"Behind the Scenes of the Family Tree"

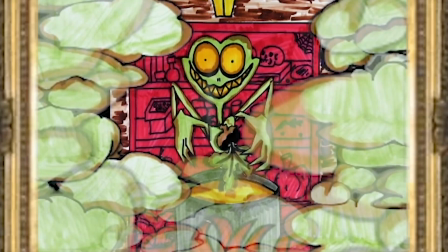0:00 So I went to Interlochen Camp this past summer to study animation, and we were given the second week of camp to create a final project about whatever we desire.
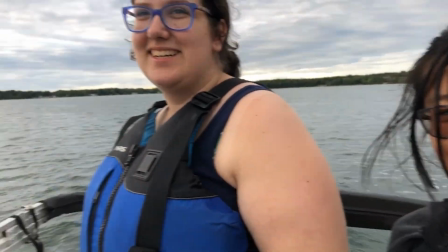0:07 I spent the majority of the week trying to figure out what my final project should be until 3 days before the final projects were being screened, inspiration struck.
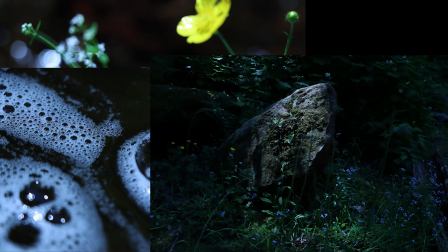0:14 I had been looking through some photos I had taken on a walk that summer,
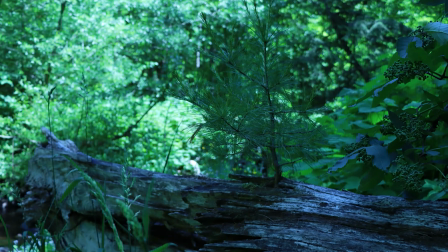0:18 when I noticed a picture of an old dead tree with a young sapling growing out of it, which gave me the idea for the family tree.
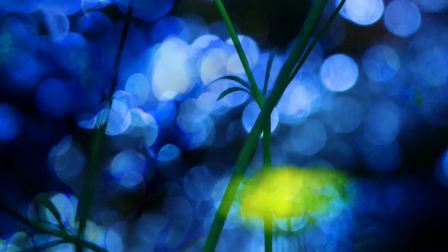0:24 In fact, you see all of the pictures from my walk incorporated in the film, including the picture of the young sapling growing from the old tree if you look closely enough.
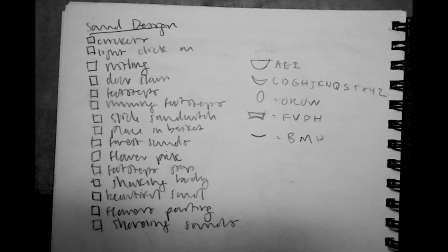0:32 I had to move fast. I wrote a loose script and brainstormed ideas for shots, character designs, and anything else I might need.
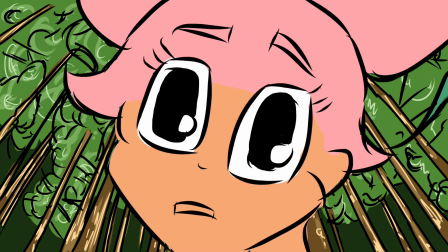0:38 I decided to animate on Toon Boom, draw my backgrounds and foregrounds in Photoshop, and do a lot of my shading and compositing in After Effects.
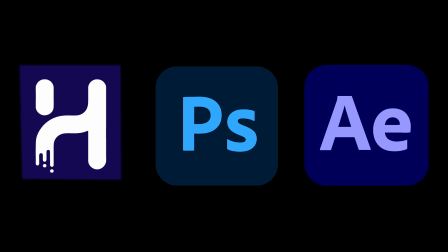0:44 The only problem was that I didn't know how to use any of these programs, meaning that I would have to learn 3 programs to create a 3-minute video in 3 days.
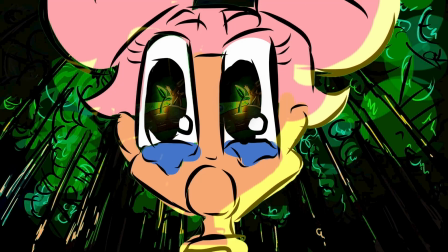0:51 There was a lot that went into every shot.
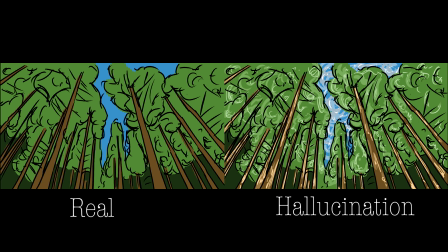0:53 First, I had to create all the backgrounds with Photoshop, creating different versions of the same background to display the change in the perception of the forest through Tilly's hallucinations.
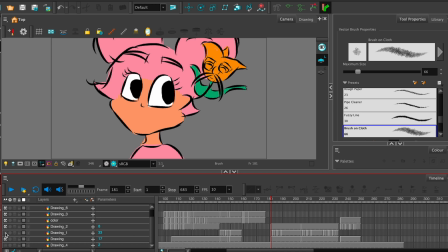1:01 Then I had to sketch out the shot, do cleanup for the shot, add color, lip sync the audio, and add a green screen layer behind it.
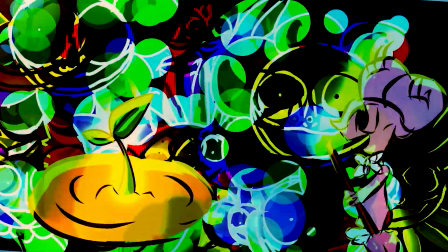1:09 In After Effects, for this specific shot, I added a layer of orbs that I made in Photoshop,
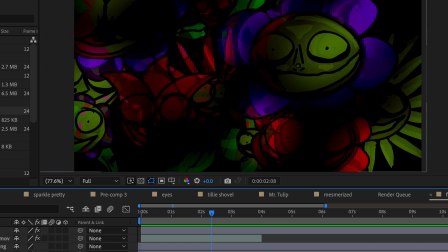1:14 blurred and zoomed in, then added 2 layers of the flowers with different blending modes. More orbs, more flowers, Tilly, and the sapling.
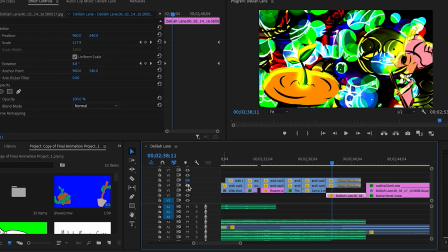1:21 I used a bunch of layer styles to quickly add shading to the characters. In Premiere Pro, I keyframed the image to rotate and zoom out in a disorienting way.
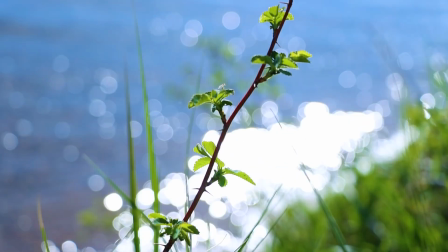1:29 Then I took a video of water that I had from another project and messed with it until it looked like this,
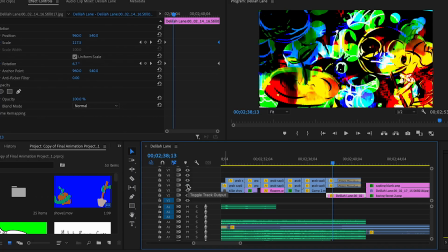1:33 then layered 2 layers of this water on top of Tilly with different blending modes that slowly fade out of their effect as the shot nears completion.
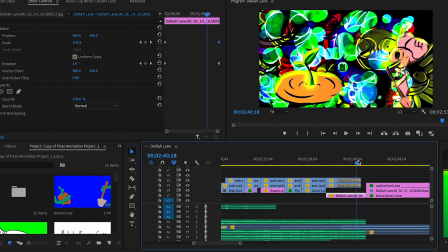1:40 After all that effort, I finally had this.
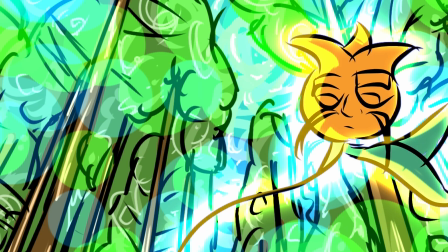1:46 I went through a similar process with all of my other shots. The moment I get asked about the most is this one.
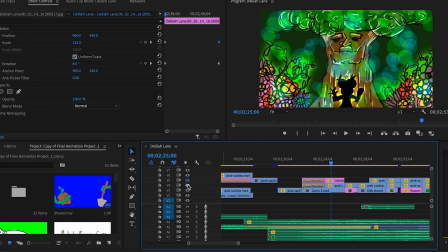1:57 On top of this image, I added my water layer, which was set to the blending mode of Subtract, adding some movement to the still image while still making it appear more menacing.
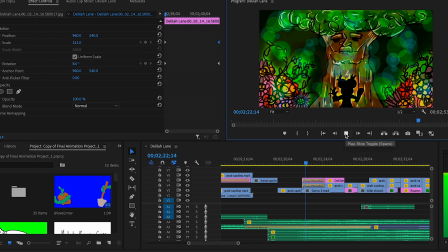2:05 I realized that Tilly gets lost in this movement, so I added another layer in which I masked out Tilly and blended that into the last layer.
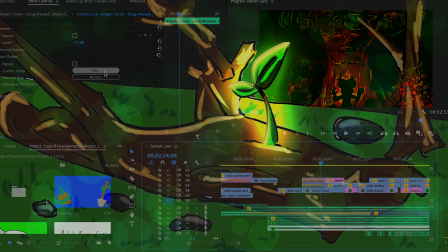2:13 Audio-wise, I blended in several layers of the angelic theme from before, distorted into a variety of clashing pitches to heighten the tension.
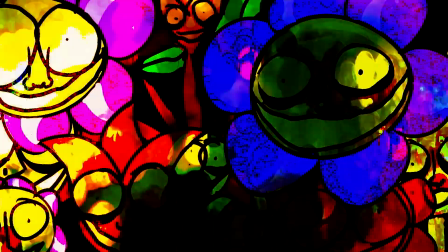2:20 I could probably go on talking about my process for hours, so I'm just going to cut it here for the sake of time.
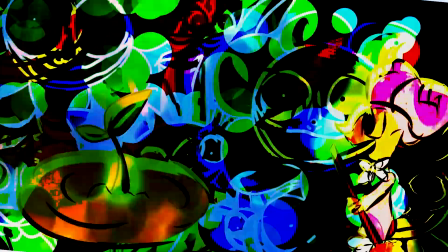2:25 Hopefully this gave you some insight into the process that I used to create the family tree.